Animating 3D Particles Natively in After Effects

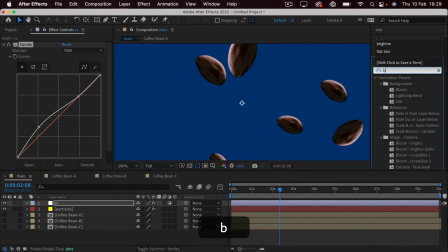(12:12)
You can also add a brightness adjustment and put it onto the same layer and give them a bit more brightness.
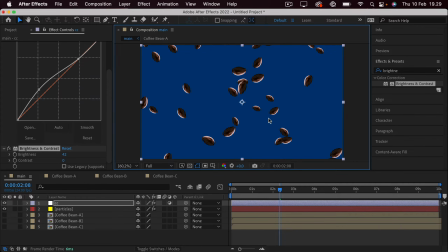(12:21)
So now if we zoom out, it's a bit easier to see what we are working with. So you can see the highlight becomes a bit extreme. So we can just go in and maybe drag it down a tiny bit. And this is something you have to play around with for a bit until you get the result that you like.
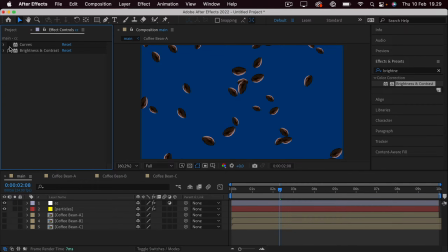(12:38)
But now it's just quite a bit easier to see the actual coffee beans. Here's before and here's after. So when we have done this, we may want to take a look at the rotation. You can see that the individual coffee beans are rotating in 3D space because of our composition here.
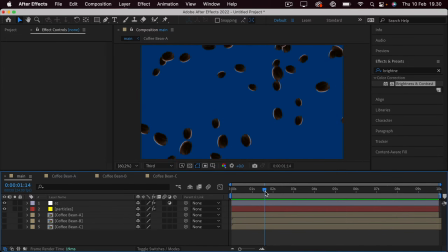(12:55)
But there's also some rotation happening in just the standard x-axis. So we can click on the particles layer, close down the producer and the physics. And within the particle, there's actually a rotation speed. So if we turn this down, you can just see that they are rotating less.
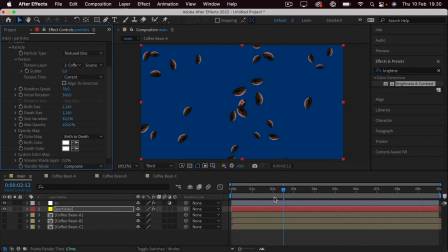(13:15)
So we want a bit of rotation, not too much. And I think that's sort of a good starting point. So these will be the particles in the background. And that's also why I'm keeping them quite small. Now you have to imagine that the closer the coffee beans are to the camera, the faster they will move across the screen.
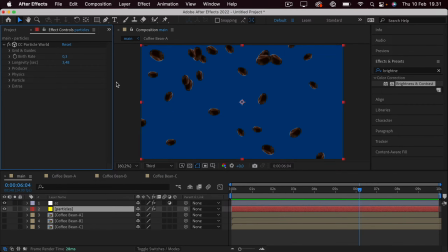(13:32)
So considering that they are in the background, we can actually turn the speed of the gravity down quite a bit. So maybe we can go for, let's say 0.07. And because of the fact that you are decreasing the speed, the particles will clutter more and they will be more visible.
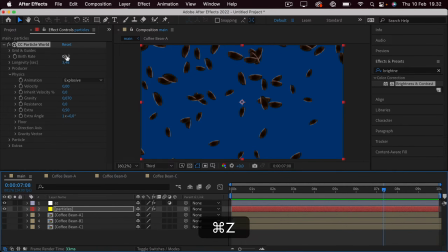(13:48)
So we'll go into the birth rate. So maybe 0.03. So we just have a few of the particles falling down. We can increase it a tiny bit if we want to. But remember that we'll be layering this later on, so there'll be a lot more particles visible.
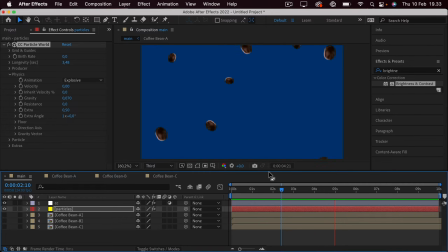(14:06)
I think this is fine for our first batch. And now we can move on to the second one. So we want all 3 particles visible for each layer. Now the background particles will be blurred a bit. The ones in the middle will be in focus. And then the ones that are very close to the camera, which are in the front, will also be blurred a bit.
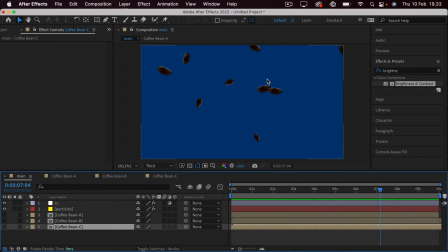(14:25)
And this is just a way to sort of create some depth within your particles. And because of the fact that we're a bit limited by the CC Particle World plugin that's built into After Effects, we'll just find other ways around it. Because when using this particle plugin, as I understand it, you can't really create depth of field automatically.
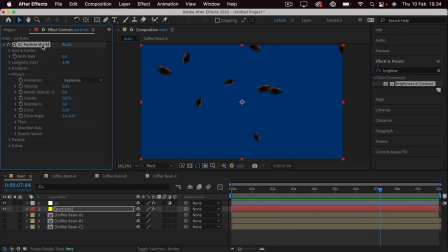(14:44)
So you have to sort of fake it but it doesn't really take that much longer and you'll save a lot of money in the long run. So I'll show you how this is done. We'll start out by duplicating the particles layer twice by pressing Command and Control D 2 times.
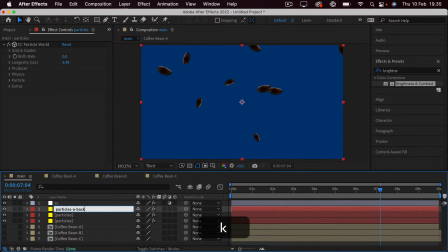(14:59)
Then we'll call the first one particles A back. We'll call the second one particles B back. And we'll call the third one particles C back. That way we already have the A particles in the first one. Then we can go to the second one.
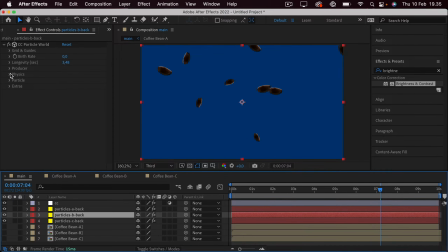(15:18)
We can go into the particle tab, and within the texture we can just change this to the coffee bean B. Now you can see that they are actually placed right on top of the other particles, and we don't want that. We want them to be sort of scattered all around. To do this, we'll go into the extras, and you can see that's a random seed.
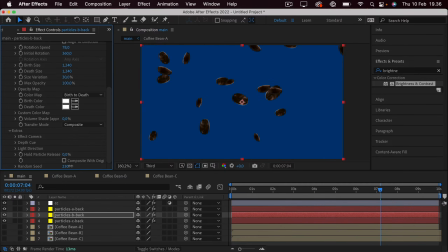(15:38)
And as you increase or decrease this, you can just see that the particles are being generated at random. So we can just find one. Then if we play it back, you can see that we have two different types of particles, and they are also placed differently.
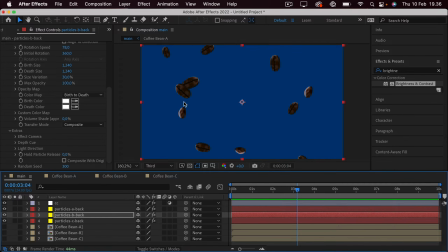(15:54)
This is really great because that way, if we zoom in, you can see there's one particle that's rotating in one way, this one, and then we have the other particles. So you get a bit of variety, and that's really what we want.
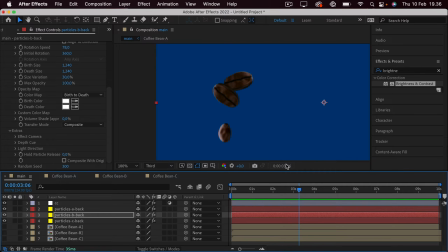(16:07)
We want variety in terms of how they are rotating, their scale, their positioning in C space, and all of that stuff. So that's what we're doing by layering this effect. You could stop here. You could say, I just want these simple particles.